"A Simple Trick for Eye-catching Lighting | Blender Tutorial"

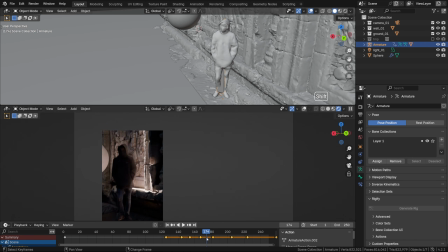(8:11)
We could actually push that soft light onto that character from the direction that would be totally unmotivated and even impossible to use if not for this technique.
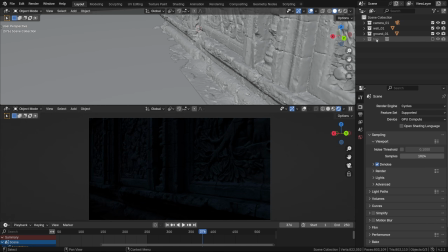(8:24)
Okay, now let me show you something else that we can do with the area lights, a slightly different take on this technique.
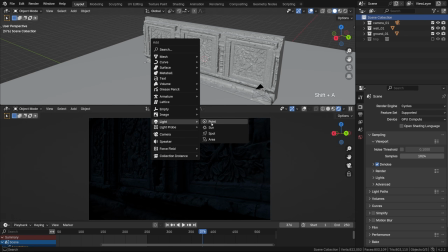(8:31)
What we can also do to create pools of light is basically add the area light that would illuminate the entire scene more or less.
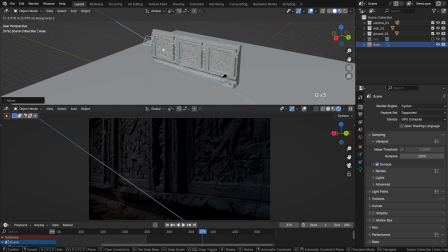(8:41)
Like that. Where is my coffee?
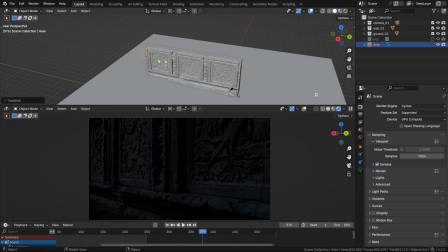(8:46)
Now let's make it much brighter.
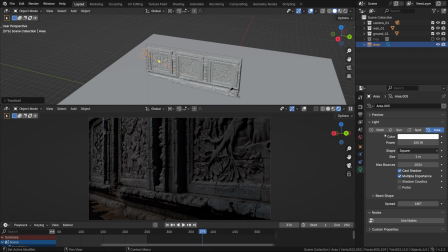(8:51)
Okay. For this one we'll need the custom nodes. So I'm gonna activate it here.
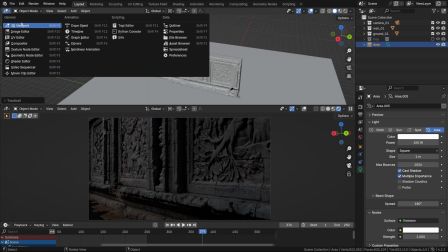(8:58)
Or actually we can do it in the shader editor, which becomes the light editor if you think of it.
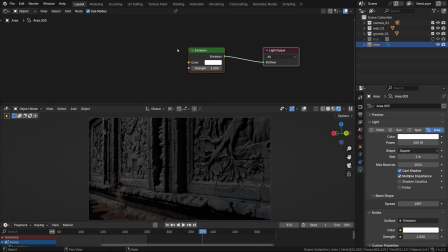(9:04)
Use nodes can be ticked from there too, actually. Don't forget this checkbox. The thing is that the emission strength or color can use a texture. So what I'm going to do is select the emission shader, then press Ctrl T to add these 3 nodes,
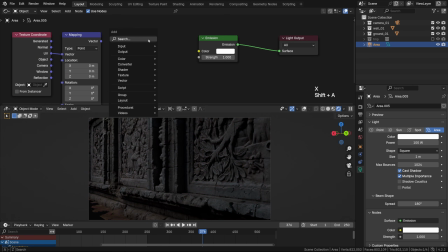(9:22)
then X to delete this one, and replace it with the noise texture, while restoring the connections. It can go into the color, actually.
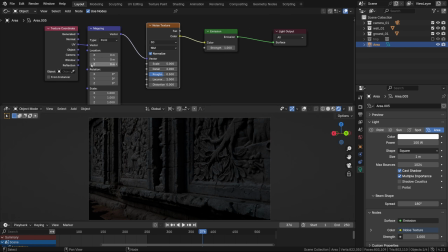(9:33)
And now what we can do, or rather need to do, is use the reflection vector.
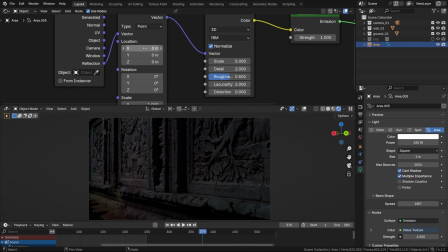(9:39)
That's the secret ingredient to make it work. I bet my morning coffee that some of you folks didn't know about that. That's another reason to support us on Patreon. Anyway, so that makes area lights actually work with custom light textures.
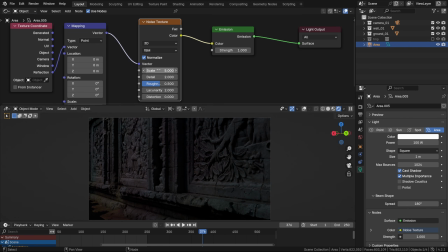(9:55)
And now we can play with the settings of the noise texture. what I'm going to do is double the scale to make the pattern slightly more frequent.
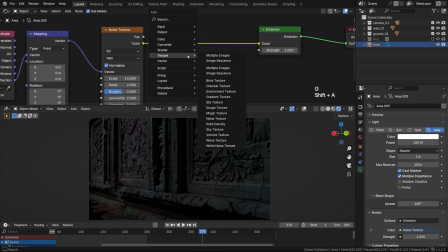(10:03)
Can I put it like that? And right away I will add the color ramp node. The interesting part is that we can really start fine-tuning the contrast and the color. So I'll compact the ramp like that to make it go light to dark to light to dark.
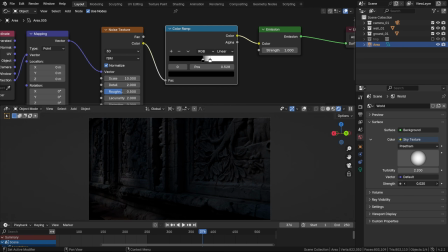(10:17)
To see it clearer, I'll extinguish the world shader. The choice of words. So it's just this pattern. So you can see how it made this light more broken up and ultimately more engaging.
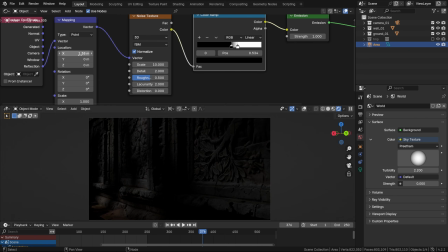(10:29)
Then you can shift its coordinates to art direct it a little bit. Maybe change the scale or other parameters of the noise. Once again, it's where subjective feeling takes the wheel. Ultimately, I just want a little bit of light and a lot of darkness, and there are various ways to achieve that.
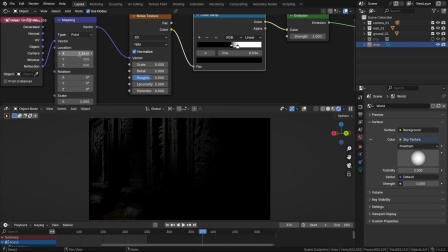(10:48)
I think that looks pretty interesting. Okay, now Control-click adds a stop on the color ramp, and we can probably add some color to that darker stop, like a blue tinge, and some green for that second one.
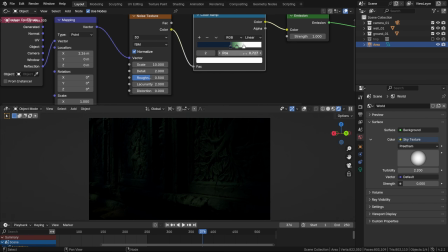(11:07)
Why not? And this one can remain pretty neutral. Okay, here's a quick tip.
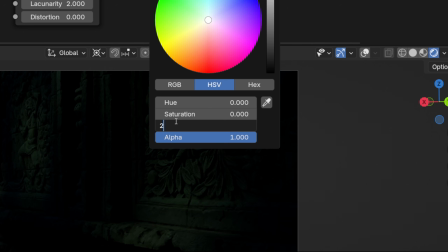(11:13)
A color can have a value higher than 1. We can make it work, you may say, in the wide luminosity range. The term high dynamic range doesn't really mean anything. So we can make it really hot.
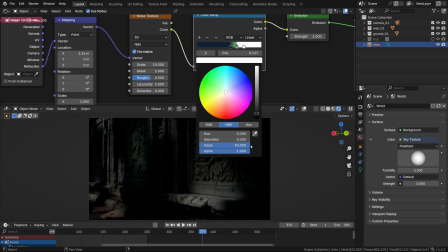(11:26)
Let this be the takeaway tip from this video. The colors can be powerful.
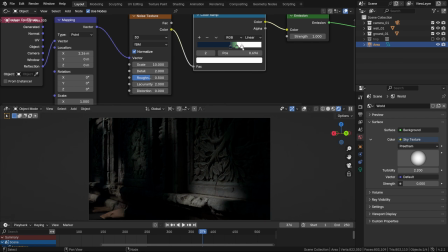(11:31)
So we've added a lot of contrast by doing that. That looks good.
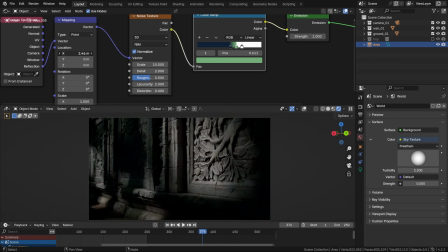(11:36)
Usually when you can't backlight things, then playing with contrasts become quite important.
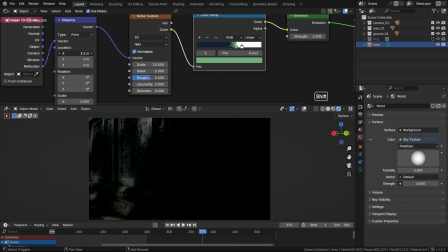(11:41)
And we can't do it here, I mean backlighting, because there's the wall blocking all the light coming from behind naturally. So this pattern is how we can make it look interesting. We can make it even more powerful, I think.
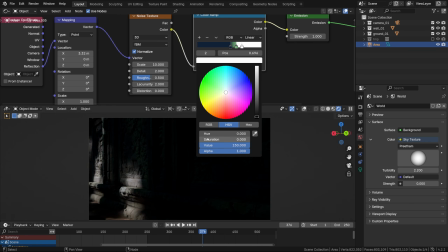(11:55)
And maybe warm it up as well, so it looks like sunlight.
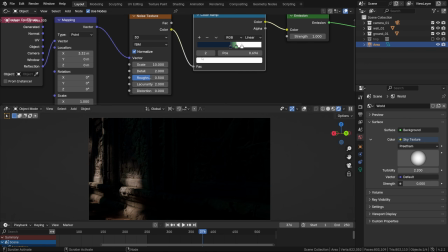(12:01)
Then when creating double light, we can obviously use more than one light.
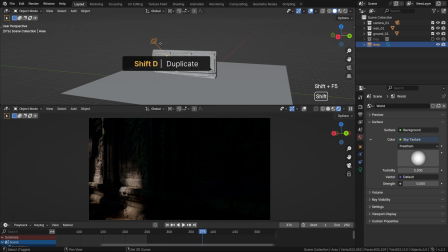(12:06)
I'll Shift D to duplicate this one, and we've got another dappled source.
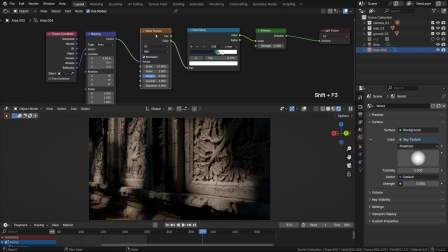(12:12)
When I do stuff like that, I usually tweak each light individually. I mean the material, the placement obviously, but the material as well.
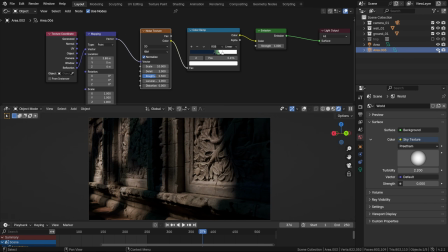(12:20)
Actually, I think it will be easier if we isolate that light to work on it separately.
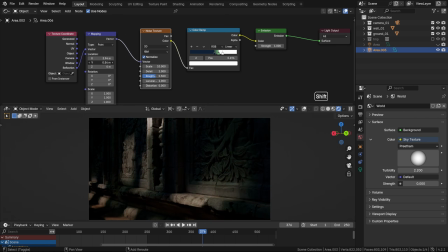(12:27)
Where's my coffee?
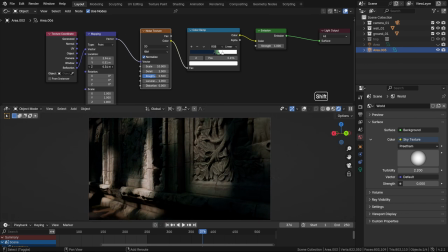(12:32)
Still searching for the pattern.
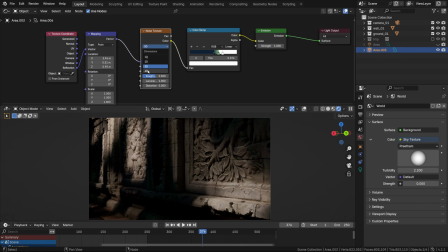(12:34)
By the way, if you wish, you can switch it to the 4-dimensional mode and adjust the W, or you can say the evolution of the noise pattern.
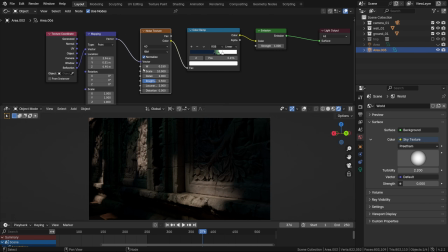(12:43)
Oh, that looks appetizing. The whole point is to make the ball ring look interesting.
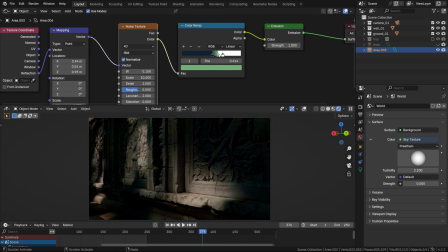(12:49)
It's never too late to shift the colors a bit. Who knows, maybe you would want to see more of a grassy green to show through, as if we are in a jungle or whatever.
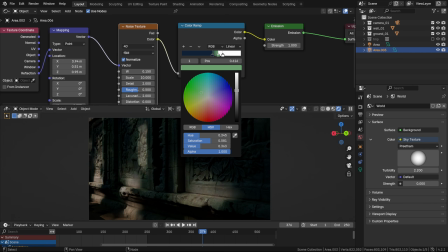(12:58)
The lights can suggest the environment, of course, blah blah blah. Well, we could have stopped here, but I'll duplicate it once more.
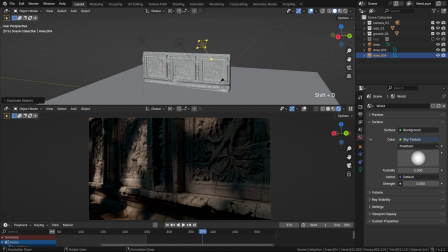(13:09)
Swoosh. And this time I'll change its brightest color ever so slightly.
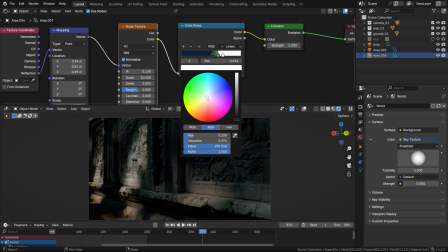(13:14)
And actually one more trick we can try is to come over to the
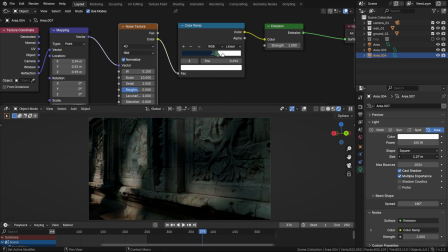(13:18)
light settings and change the size of that light to see if it would look nicer that way. If we sharpen it up a bit, I mean, that will make the harsher bit of sunlight appear. And I think it actually looks even better now. Even more places for the eye to travel to, and ultimately a good looking contrasty lighting.
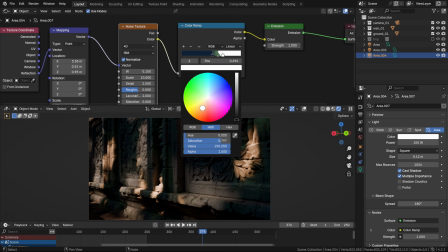(13:39)
So that's it, that's the technique. It's lovely that you watched till the end, I really appreciate that.
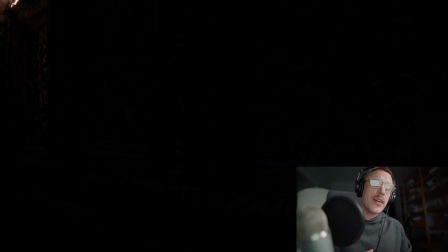(13:46)
To quickly recap, in this video we explored a lighting technique that uses pools of light or light leaks to create extra contrast,
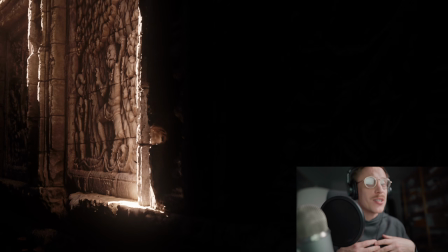(13:54)
turning an otherwise flat-looking scene into something visually captivating and engaging.
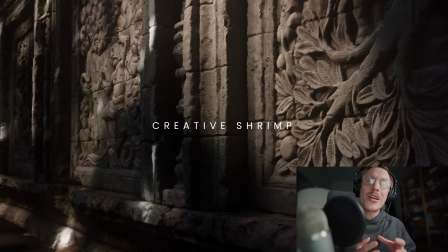(13:59)
Again, quite unexpectedly for us, we found ourselves working on a new course, on a new series of videos involving modeling,
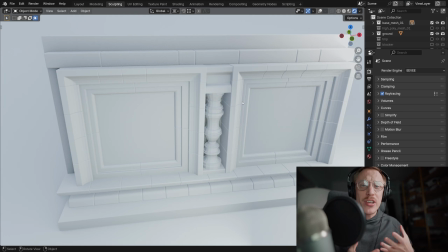(14:08)
texturing, creating PBR materials, then optimizing it for game engine, the ancient wall similar to this 3 Maharajas photoscan model,
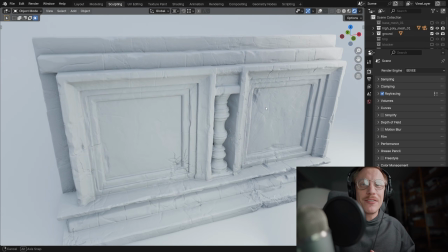(14:16)
but created from scratch instead, without ever leaving Blender. You see, inspiration works in mysterious ways.
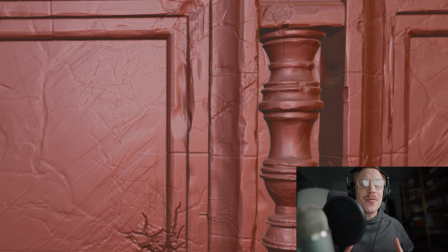(14:23)
More updates are coming soon. Make sure to hit that subscribe button and ring the bell to stay in the loop.